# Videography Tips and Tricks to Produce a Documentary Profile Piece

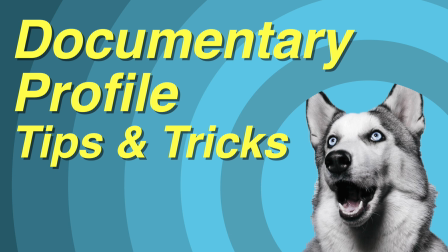(0:01)
Documentary Profile Tips and Tricks.
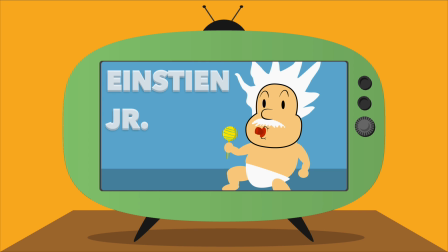(0:04)
We see profile pieces all the time on TV, but when we have to make one ourselves, we often don't realize all the things that go into a good profile piece. Whether your profile will focus on a person, place, or event, we'll go over several tips that will help you create a quality profile piece. It's difficult to know what you're going to be recording since profile pieces aren't scripted.
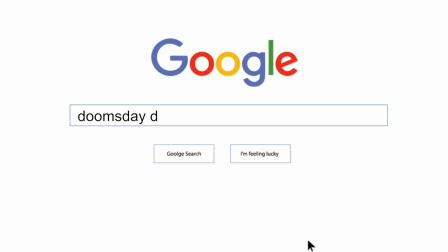(0:25)
You'll need to do as much research as possible about the topic and brainstorm ways you can gather audio and video to tell your story,
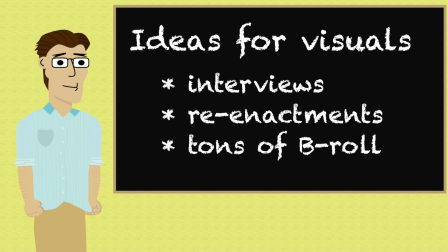(0:32)
like interviews, reenactments, and plenty of B-roll. Try and schedule interviews with people as soon as you can.
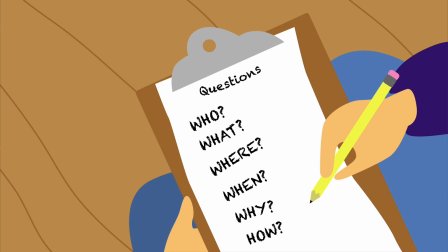(0:38)
The interview will often frame the narrative for your piece, so come prepared with a list of really good questions that will help shape your video.
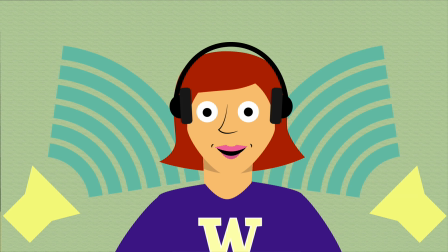(0:45)
Be sure to use headphones to make sure the audio is good. This audio is really important because it's probably going to play throughout your video.
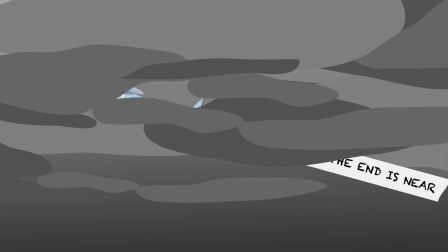(0:52)
For reenactments and B-roll, you might not need the audio, but it's always good to get it just in case.
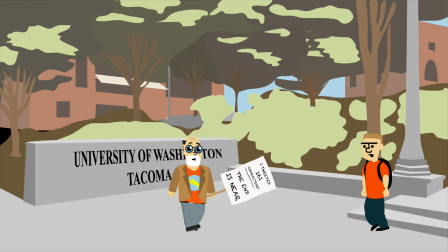(0:57)
Sometimes it might be hard to mic the person up because they're really far away or doing some weird activity, but even a phone with a voice recorder makes a pretty good mic.
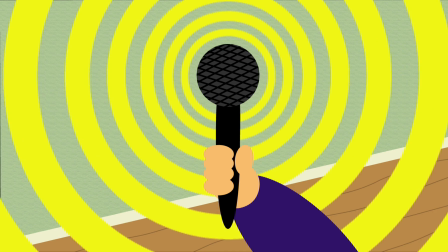(1:05)
And it's always a good idea to record a few seconds of room noise. This can help you hide your cuts later when you edit.
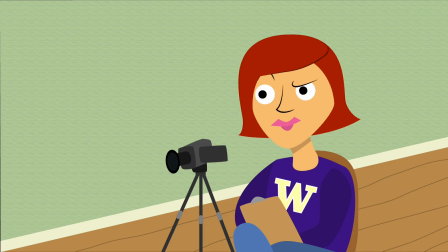(1:11)
During the interviews, listen for opportunities that might lead to good B-roll footage.
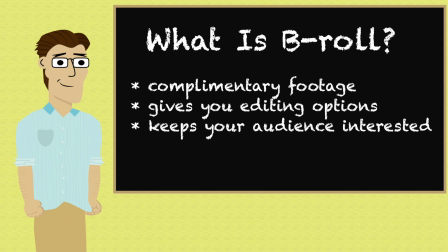(1:17)
B-roll is basically complementary footage to your interview or voiceover. You'll want to gather a ton of B-roll because it gives you lots of editing choices and it keeps your audience much more engaged than a video that would just have a bunch of talking heads.
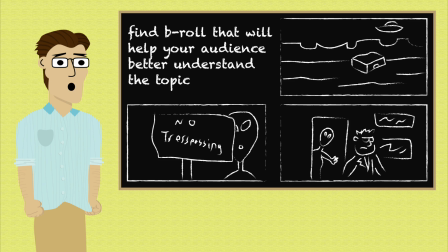(1:30)
So if your profile is about a place or an event, you can look for B-roll shots that will make your audience feel like they're right there.
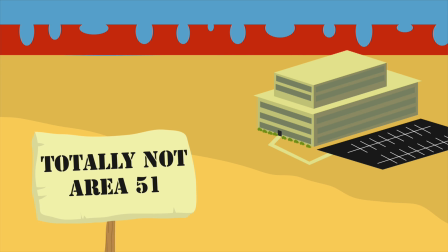(1:38)
You can get wide shots of all the important buildings, you can get close-ups of important signs,
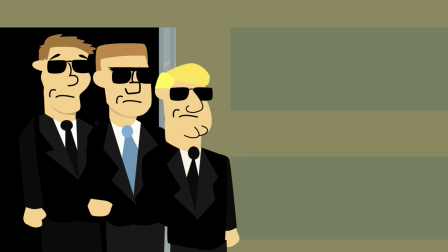(1:44)
and getting footage of people just going in and out of the building or going about their day is a good idea too.
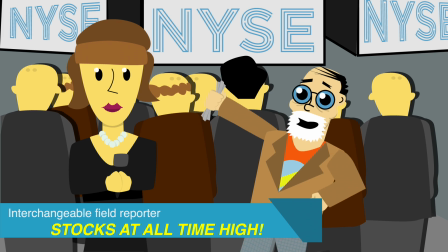(1:50)
If your profile is about a person, try and gather shots that will help your audience relate and understand with them better.
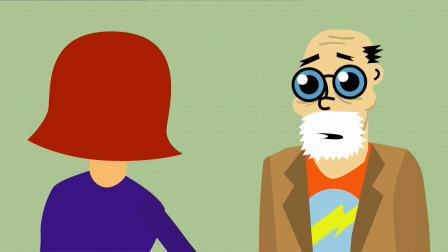(1:56)
Old photos and videos make great B-roll if you can get your hands on any. After the interview, try and get your subject to reenact any scenarios you previously talked about,
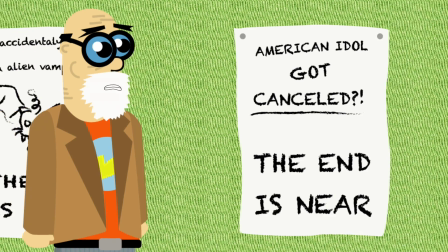(2:05)
or ask them to show you their normal routine or whatever environment it is you guys are shooting in or talking about.
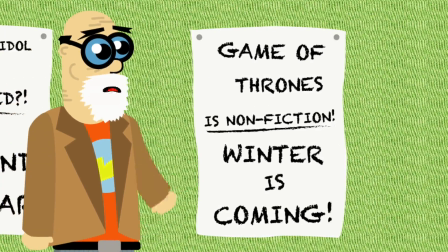(2:12) I love this show. Yeah.
The most common problem people have when making these videos is they don't have enough B-roll, so when you're recording, try to get as much as you possibly can. It's better to have a lot of B-roll and not need it, than not having enough B-roll to edit with.
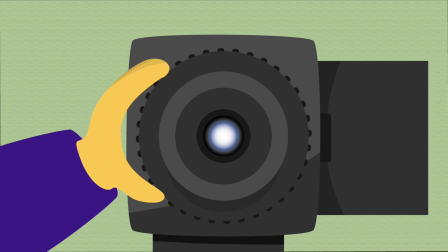(2:30)
People often forget to gather a variety of shots. Whenever you record something, try and find a way to capture it in a close-up, a medium shot, and a wide shot.
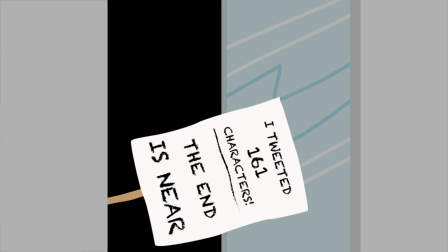(2:38)
When you edit these together, they create a much more interesting video. Try keeping your camera movement to a minimum and avoid doing a ton of zooms and pans. When you do these camera moves, try to do them slowly. Fast camera moves make it really hard for your audience to see what's happening.
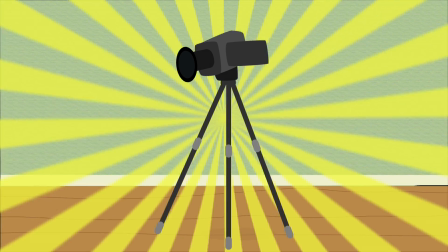(2:56)
And always use a tripod. There's no reason to have shaky footage in your profile piece. Also try to anticipate the action of the scene.
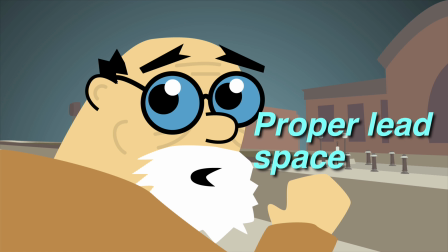(3:04)
Since you're going to be recording unscripted events, it's important to give your subject proper lead space in the frame to allow them to move and still capture their action.
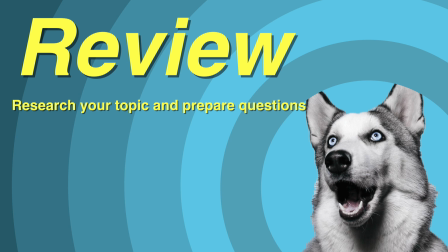(3:15)
Review. Do as much research as you can to prepare for the shoot. Gather as much B-roll as you can. Get a variety of shots. Keep your camera moves steady and smooth, and record the best audio you can. If you remember these tips when shooting, you'll end up with plenty of material to put together your profile piece.